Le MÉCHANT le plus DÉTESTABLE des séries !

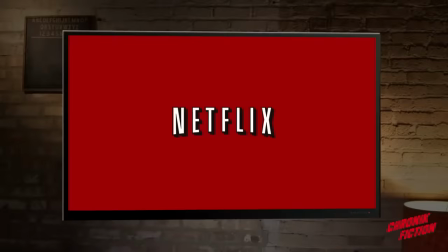255s
Très vite, elle remarquera un attrait particulier des spectateurs pour un comédien, Kevin Spacey.
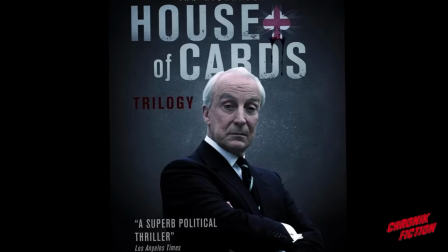262s
La plateforme décide alors d'adapter une série à succès anglaise en plaçant à la tête de ce show le comédien préféré du public. Vous l'avez placé là, il vous rendra des comptes. Durant toute la série, Frank Underwood vous parle.
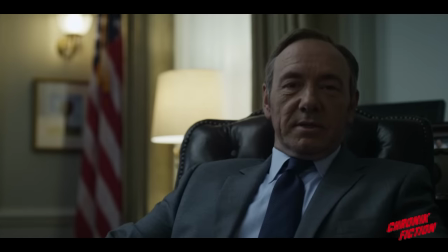275s
En partageant ses complots et autres maligances, il vous place au cœur de l'intrigue. Les apartés semblaient être un effet de mise en scène pour créer de la connivence.
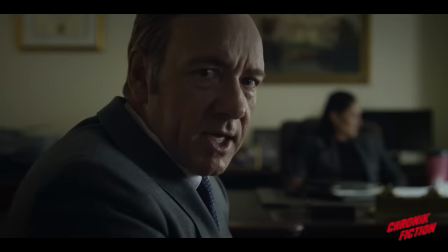284s
En réalité, il se tournait vers son commanditaire pour le tenir informé, car Frank Underwood n'est pas un politicien comme les autres.
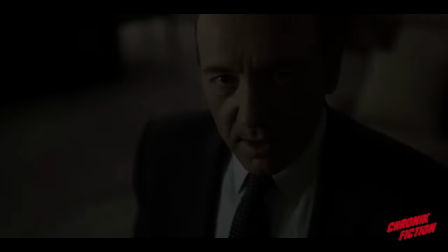291s
Il ne rend pas de compte à ses électeurs, il les rend aux spectateurs. Et pour aller au bout de sa mission, il n'aura pas besoin d'excuses.
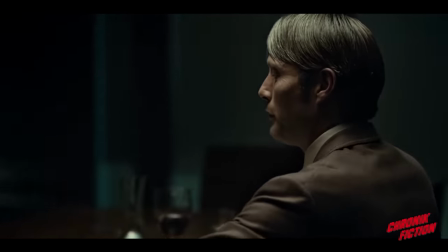300s
Dans la plupart des séries dont le personnage principal est un méchant, les scénaristes s'évertuent à le rendre sympathique.
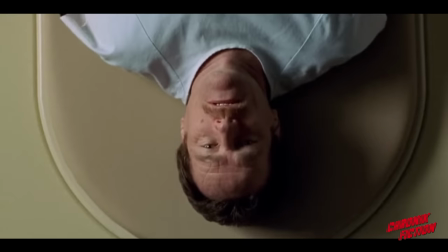305s
Ainsi, le dealer Walter White est atteint d'un cancer. Le mafieux Tony Soprano a des soucis familiaux.
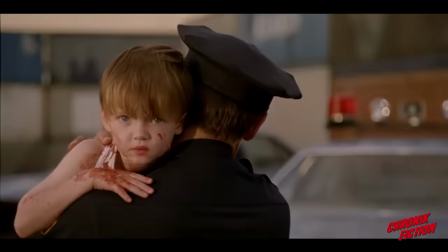311s
Et le tueur en série Dexter a été traumatisé petit. Concernant Frank Underwood, il ne bénéficiera d'aucun artifice.
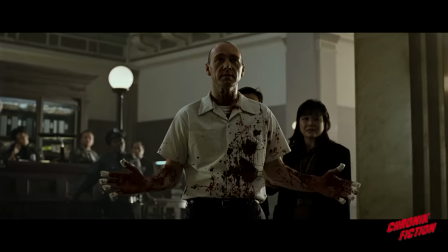319s
Pire, avec Kevin Spacey, la série se dote d'une figure emblématique du mal au cinéma, connue pour ses rôles sombres dans Usual Suspect et Seven. Et avec John Doe à la Maison Blanche, le massacre peut commencer.
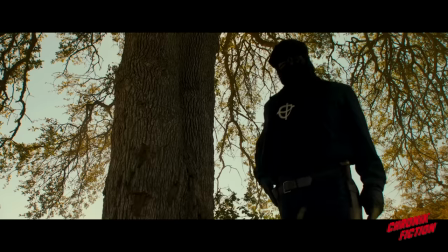332s
Dans sa mission, il aura un allié de taille, David Fincher, réalisateur connu pour son attrait des méchants dans ses films aussi sombres que violents.
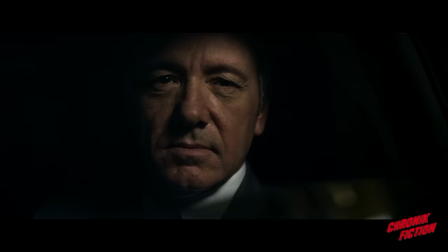339s
Le duo de Seven reconstitué, le monstre Frank Underwood pourra exprimer tout son potentiel.
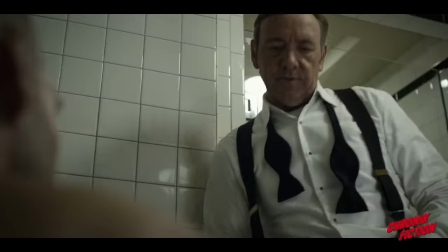345s
Trahison, manipulation et meurtre, tous les moyens seront bons afin d'atteindre son but ultime.
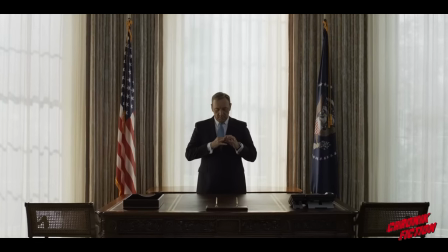352s
Et c'est avec du sang sur les mains qu'il accédera enfin à la Maison Blanche, sous le regard complaisant du spectateur. Un spectateur qui devrait plus souvent avoir le pouvoir. Parce que si on vous avait écouté, bon nombre de catastrophes auraient été évitées. Walking Dead se serait arrêté à la saison 5, tandis qu'Anibal aurait le droit à une quatrième saison. Ce pauvre Jack Bauer n'aurait jamais passé neuf journées de merde, et tout le monde aurait enfin compris la fin de Lost. La dernière saison de Game of Thrones aurait été entièrement retournée, et peut-être même l'avant-dernière. Dexter aurait tué le scénariste qui a pondu cette horrible saison finale. Et même Fonzie serait resté cool à jamais. Quant à House of Cards, en plaçant Kevin Spacey à la tête du show, vous en avez fait la série que vous attendiez. Le véritable crime de Frank Underwood, c'est de vous avoir offert le pouvoir.
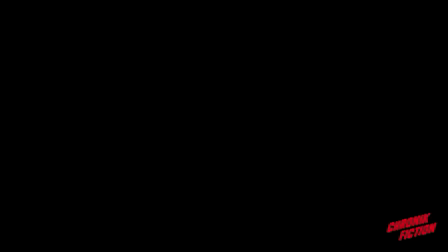Ah, Frank Underwood. On a beau dire, rien ne vole les séries où les méchants ont pris le pouvoir.
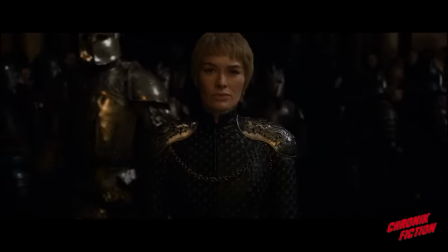420s
longtemps méprisé dans les séries les méchants sont désormais sur le devant de la scène et dans le combat entre le bien et le mal il leur arrive même
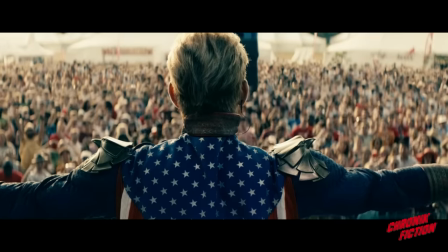428s
de gagner mais leur plus grande victoire c'est auprès du public qu'ils l'ont remporté car désormais dans les séries c'est les méchants
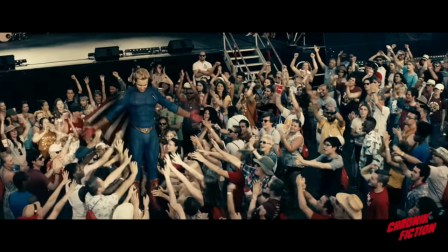436s
que vous préférez
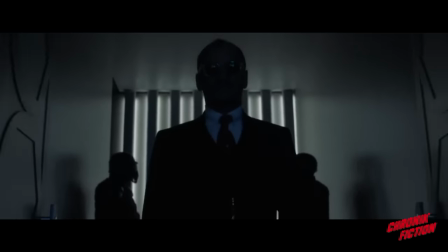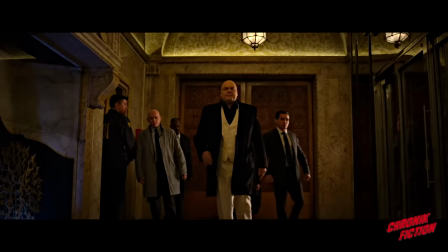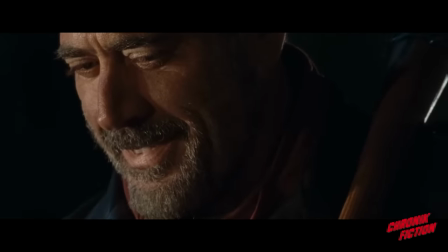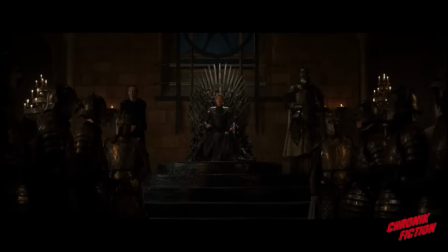Oh, là je me sens plus léger Dona ? Oui monsieur ? Le tapis de course dans mon bureau, vous voulez bien m'en débarrasser ?